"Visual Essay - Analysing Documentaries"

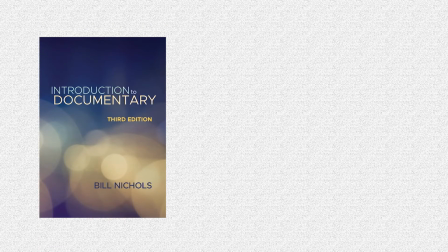[0:00]
In his book, Introduction to Documentary, Bill Nichols states, "We can ask of any documentary 2 questions.
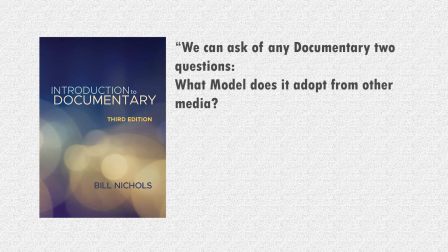[0:06]
What model does it adopt from other media? What mode does it contribute to as cinema?" These questions are not mutually exclusive. In fact, they are complementary. Together, they bring us a better sense of the structure of any one documentary film. Using the knowledge from non-fiction models and documentary modes, let's now compare how American Factory and Zhongdi constructed their work.
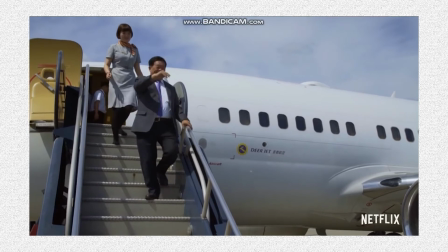[0:26]
American Factory is a Netflix documentary. It follows a Chinese company opening up a new factory in America after an old motors plant had been taken down.
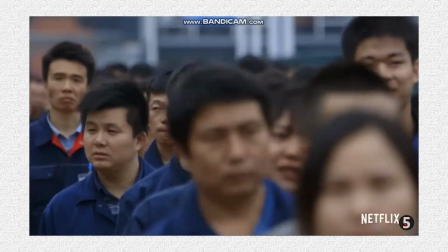[0:35]
The documentary tackles the integration of Chinese and American workers as well as presents
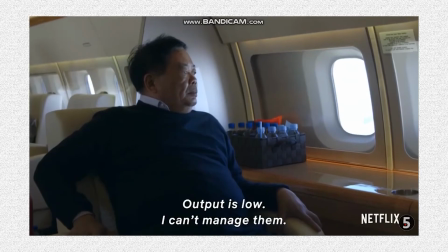[0:39]
the difference in social class between billionaire businessmen and working class factory workers.
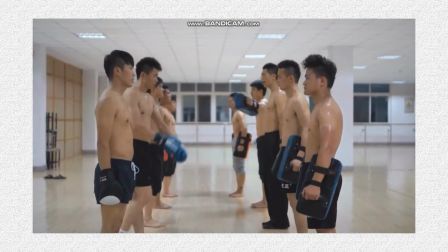[0:44]
Zhongdi is a Vimeo documentary. It follows the life of one factory worker. He is training to win a kickboxing tournament so he can see his girlfriend who lives in another country.
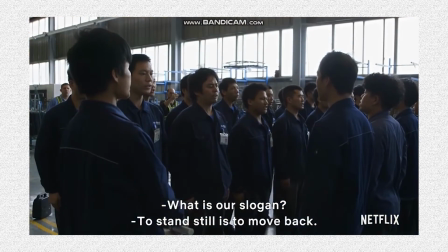[0:53]
American Factory adopts the model of investigation with snippets of autobiography. The documentary makers are investigating this new factory opening, building evidence for how the process was made.
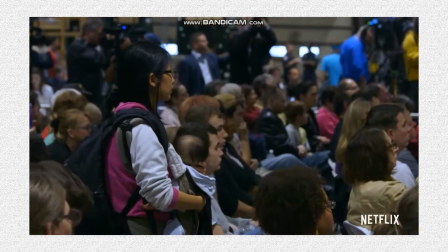[1:04]
This is shown through meetings between the businessmen, these large assembly talks with the factory workers, and interviews about factory life.
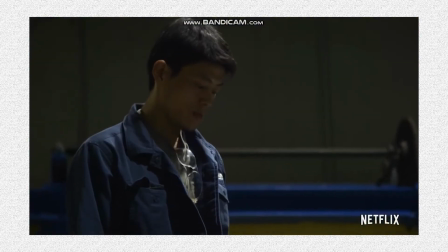[1:12]
Working class people will talk about their own experiences with the old motors plant closing down, whereas Zhongdi only adopts the model of autobiography. Those snippets of autobiographical storytelling feel as though the subject is talking directly to the audience about their experience, rather than being interviewed by an external source. Let's look at the modes of documentary that they contribute to cinema. They both heavily draw from the expository mode. However, they start to differ drastically.
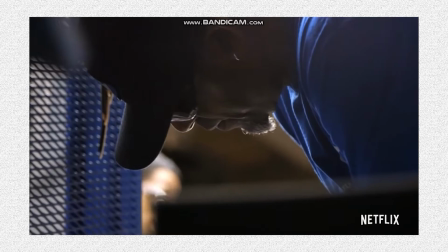[1:40]
American Factory only mixes in the observational mode to its documentary, as the audience watches the workers build things and shows them operating machines. It is used to further the storyline of how this new factory is being prepared. The documentary makers have chosen these modes as they are trying to present the information in its most authentic form. Zhongdi, on the other hand, sure mixes in the observational mode, but it also mixes in the poetic mode. This gives the documentary its own voice, makes the viewer feel the documentary maker is pushing a certain perspective. There are 3 examples of poetic mode throughout the documentary, the first being this shot of the factory worker's apartment.
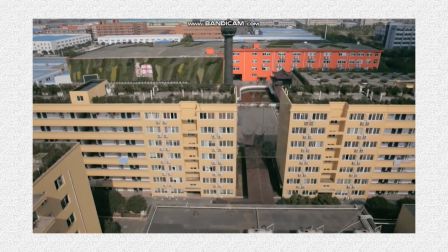[2:17]
It may seem unimportant at first glance, but it makes the main character feel insignificant, that he's just one of many in this society and that the odds are stacked against him.
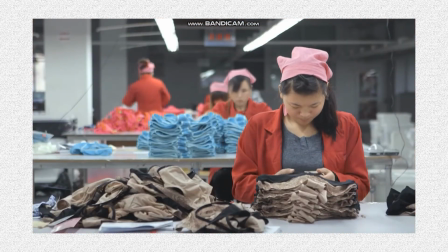[2:25]
The beginning shots are long and make his life feel slow, whereas when he is training,
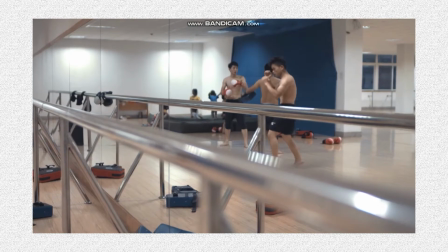[2:30]
the pacing picks up with a montage of quick, snappy shots, making this aspect of his life feel exciting.
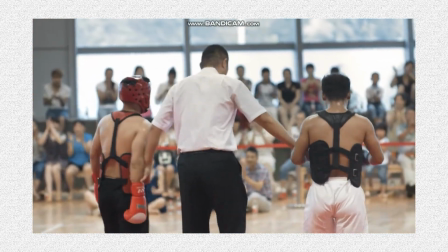[2:36]
Once he wins the tournament, there is no time to soak in the victory.
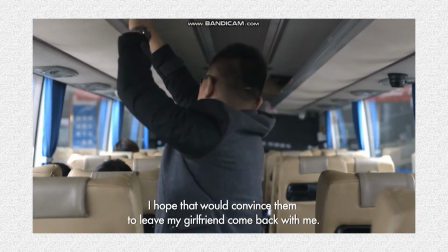[2:40]
The scene quickly moves on to him travelling to see his girlfriend, as this was the real purpose of the story, and hopefully his actual victory.
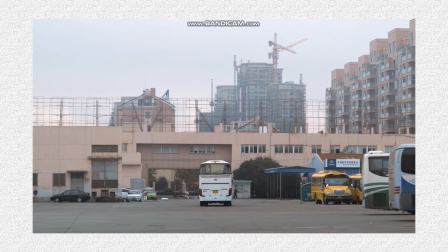[2:47]
How would all this benefit a documentary maker on their work? Of adopting the non-fiction models of other media, it will help identify what documentary modes would complement the creation of the story best. It will also help them to plan out how they want to present the information from their story. Do they want their documentary to have a strong voice? Well, they should apply the poetic mode. This means they have more control over the pacing, shots, and sound of the documentary. Do they want their documentary to be authentic to the truth?
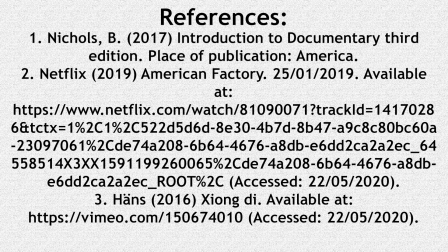[3:14]
Then apply the observational mode. This way, they can present the information exactly how it is. How do they want the scenes to be played out? Through an actor's performance or being directly told by the cast? This means they should apply either the performative or the expository mode.